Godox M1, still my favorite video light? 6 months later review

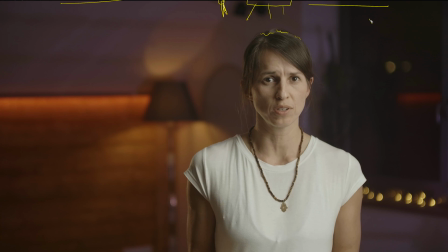(4:04)
The other main light is of course here,
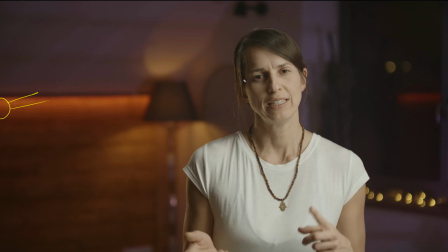(4:09)
and the second light is here, just giving this tiny little rim light down the side.
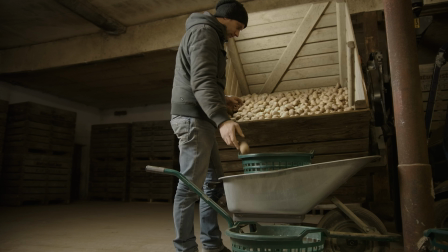(4:17)
This is a little promotional video I made for a local organic farmer in his new shop, and this light is just
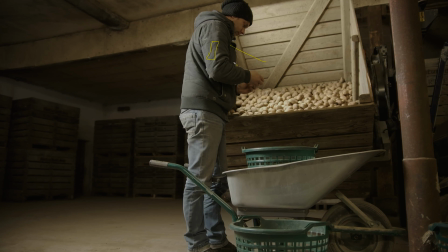(4:25)
behind him here, and it's just giving a little fill light into this scene to light these potatoes up as he's weighing them. Obviously the main light is up here on a stand lighting in from this side. Perfect little place to hide it behind him.
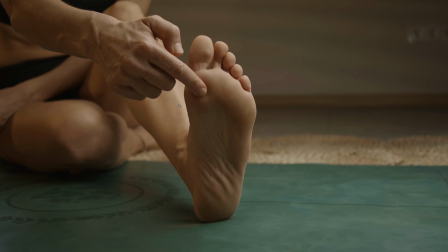(4:38)
Really great. So this is also from my girlfriend from the same series of videos. And this light is causing this little shadow here and this here.
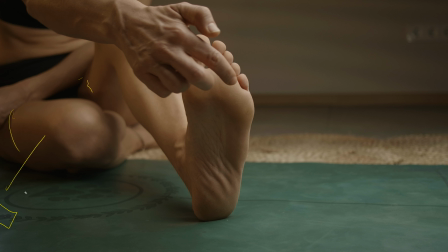(4:46)
So this light is just down here out of shot, and it's just lighting up underneath her foot a little bit so that we get some more detail in here, and you can just see a little shine here where it's coming off. Again, just out of shot because it's so small, you can put this anywhere. A normal light, you wouldn't get this low down on the floor to uplight on such a low scene. But on this, you can.
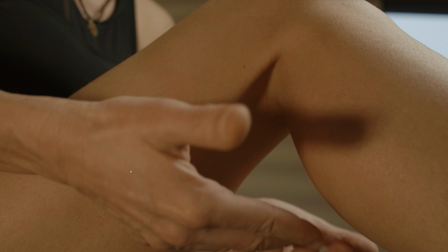(5:07)
Again, from the same scene, talking about the knee, not the foot now. And again, the light is just down here on the floor, and it's just throwing a little bit light up. It's set a bit oranger, a bit warmer than the other lights. You can see this is my main light, or this is perhaps coming from the window. This is probably my main light. It's a little bit cooler.
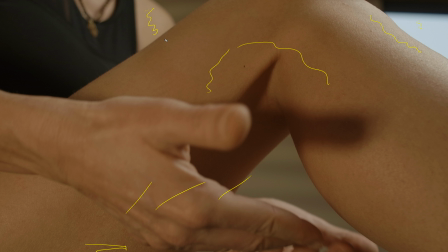(5:23)
So I've set this a little orange just to give a little offset and to give this definition between the background and what's being lit by the other light. On a whole, after owning this for 6 months, I really could not be happier. The battery still lasts great. I use this hours a week. I'm always charging it to make sure it's full because you're never quite sure, like if it's going to go flat and it's going to ruin. I do a lot of live streaming for my girlfriend with yoga classes, and it's often it's on as a little background light for 1.5 hours, 2 hours, and I'm always scared it's going to go flat and kind of ruin the shot in the middle of the live stream. Not ruin it, it's not super essential, but I like to make as high a production value as I can for the stuff that I do. It never goes flat. I'm always fully charging it. I don't need to fully charge it all the time. I just get scared of it. And now I'm trusting that when it says it has half battery and I know that I'm using 30% power, it will last for like 6 hours like this. It's one of the most useful and for sure I would say the best value thing I've ever bought for filmmaking. I think I paid $95, $105, somewhere around €100 for this 6 months ago, and it has paid for itself 1,000 times over. So for anyone that is interested in what I'm filming with today, I'm running my Zcam E2-M4 with a Yashica 50mm 1.4 lens, which is a very cheap lens. So I now have the Yashica 28, 50, 125, 8? No, what is it? 135, 2.8, and the 200 f4. The 28 is not great. The rest are fantastic. The 200mm f.4 is crazy sharp. I paid €20 for this. Keep an eye out for them. These are great lenses. I'm going to do a review on this set of lenses. Just wanted to let you know what I'm filming with today. As now I've been using this light for quite some time, I think I'm fairly qualified to give some durability assessment of it and how tough and how well made it is. Really well made, basically. The long and short of it is I drop this thing all the bloody time. All the time. I don't think there's I'll show you some close-ups.
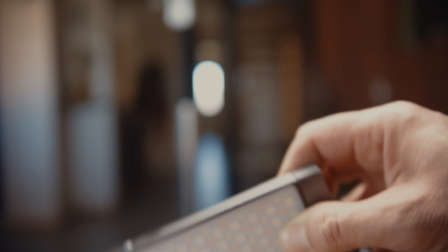(7:38)
There is pretty much every corner has a dent, some pretty big, where I've dropped it on the floor. Yes, it has a dent, but it didn't break, it didn't smash.
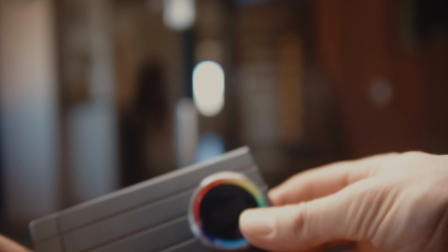(7:46)
The diffuser never popped out.
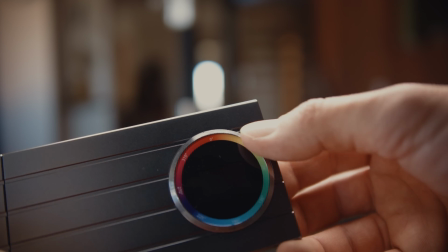(7:49)
The screen is all scratched, and the bezel around the screen is pretty scratched, but it works.
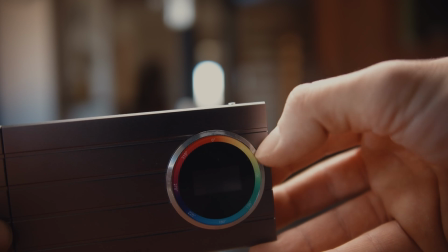(7:55)
And this is, you drop an iPhone from 2 inches, it's dead. This is like tanky.
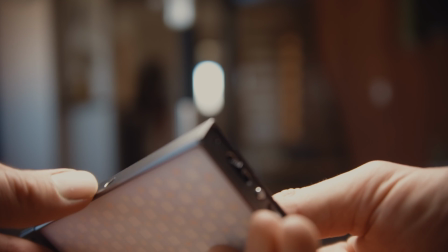(8:02)
It's really, I treat it mean. I really do. I mean, I look after a lot of my gear pretty well.
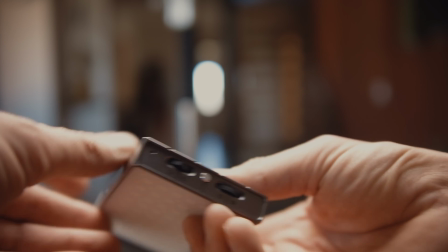(8:06)
This is the kind of thing that you do clip up on a wall, lay somewhere on the floor.
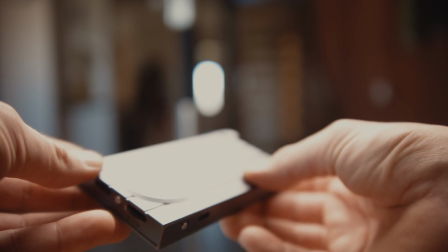(8:11)
It gets trodden on. It gets kicked over.